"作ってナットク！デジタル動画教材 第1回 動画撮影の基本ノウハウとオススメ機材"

なので見栄えが単調になったり平凡になる一員になってしまったりするのであまりお勧めはできない写し方かなと思います特に人を複数に置いたりとか人と物を組み合わせて人と背景、黒板を組み合わせておったりする取り方では基本的には使えない取り方だと思いますもう一つ黄金を使った取り方というのを
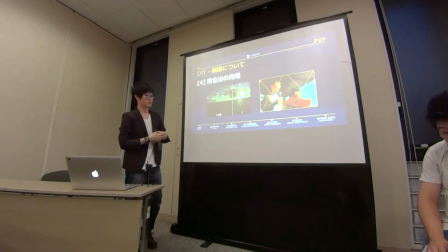ちょっと余談でご紹介したいなと思うんですけど黄金比は美しいとよく言うと思うんですけど実際その通りで安定した見え方と黄金比というのが一致するんですね
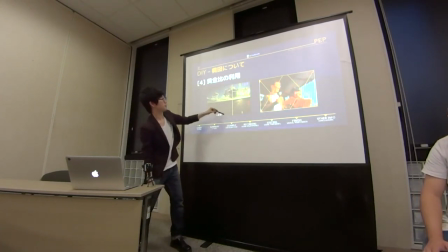例えばこれ海をとってて海岸をとってて太陽がここにあるんですけどまず横の辺どういうことをしたかというと横の辺を1.6と1で割ってここ線を引きましたこの線をまた1.
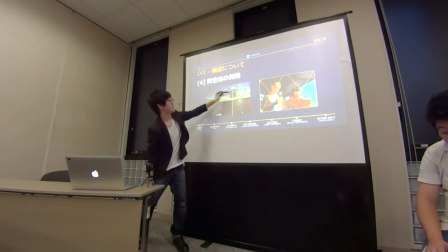6と1で割ってというのは延々と繰り返していくと最後ここに太陽が自然と来るんですねこうすると見え方がきれいですよというのが黄金比の使い方です
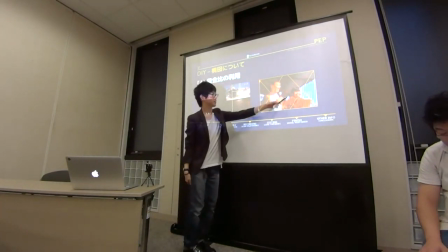もう一つこれも人を二人取ったんですけどこれも黄金比が使われていまして
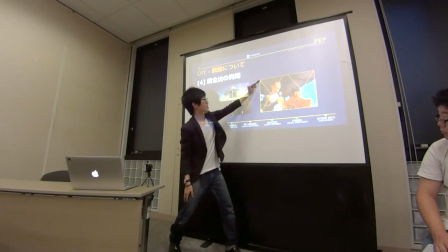まず何をしたかというととりあえずバッテンを描くんですよ画面に
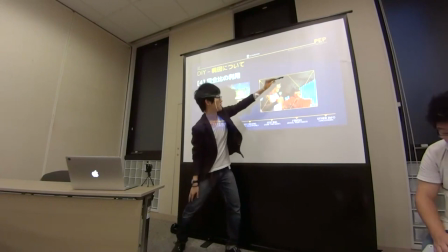この頂点と頂点を合わせるようにバッテンを2つ描いてバッテンを描いてですね
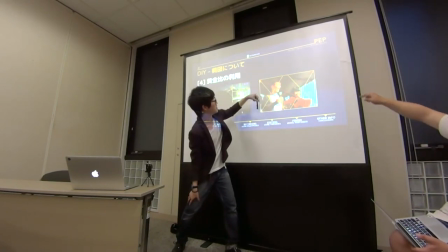ここに対角線を描いて対角線を描いてそれと合わせて
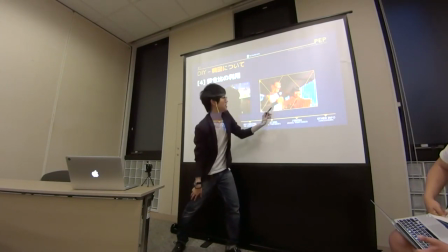この描く辺を1対1.6に割った線を引くんですよそしたらその線と対角線の交点に物を持ってくると綺麗ですよっていう
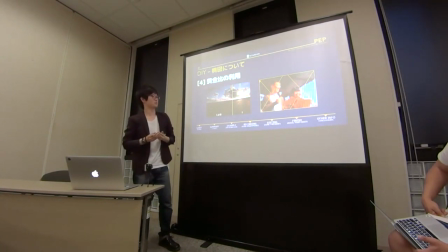理論としてはすごい複雑なんですけど僕もこれをわざと意識しとそったわけではなくて自分で感覚で見てこの写真きれいに撮れたなって思って後で線引いて分析してみたらちゃんとこういう見え方になってましたよっていう
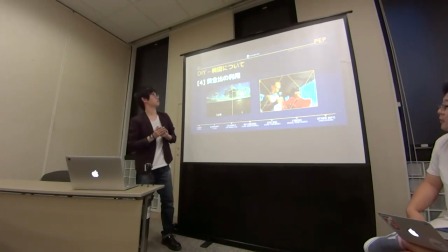結果論の後付けなんですけどでもやっぱりこういう黄金比を使った構図の配置の仕方をすると綺麗に見えるそうです。
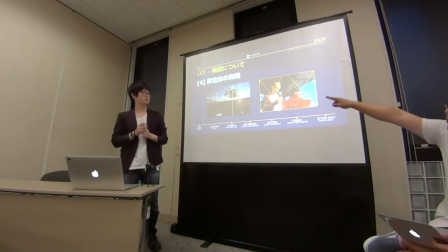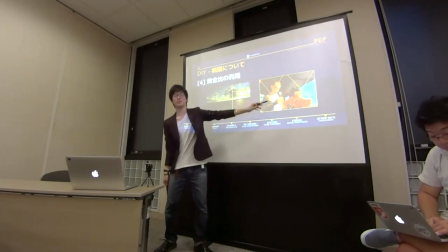実際に右の黄金比を使ったものって、さっきの三分割法の構図にほぼ近いんですよ。
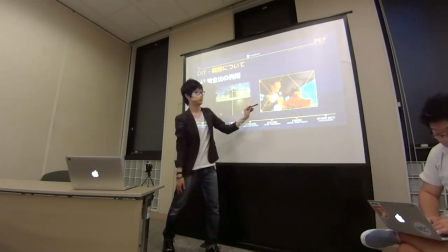三分割の構図を使って、光点に物を持ってきたものにほぼ近い見え方をします。
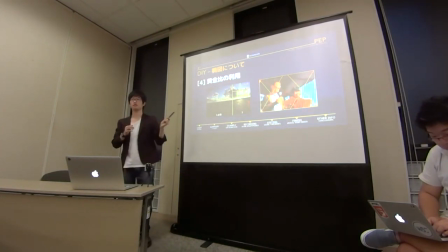なのでさっきの三分割方法が綺麗に見えるよっていうのは黄金比からも証明ができるということです次ですね撮影中に気をつけたいことというのがいくつかありましてまず一つ目は基本的に固定で撮っておられたらほとんど気にすることはないんですけどももし例えば長い黒板等があってとか、あるいは収録みたいなものを想定したときに、この喋る人が動きながら喋る場合って画面から切れちゃったら当然アウトなので、じゃあ例えばカメラを誰か撮る人がいたときにその人を追ってもらう、例えば木村先生をこうバーリー、移動しながら喋るような授業があったとしたら当然カメラが追わないと被写体が切れてしまうので、そうやってカメラを動かす必要があることがあるでしょうそういう時は何を気をつけないといけないかというと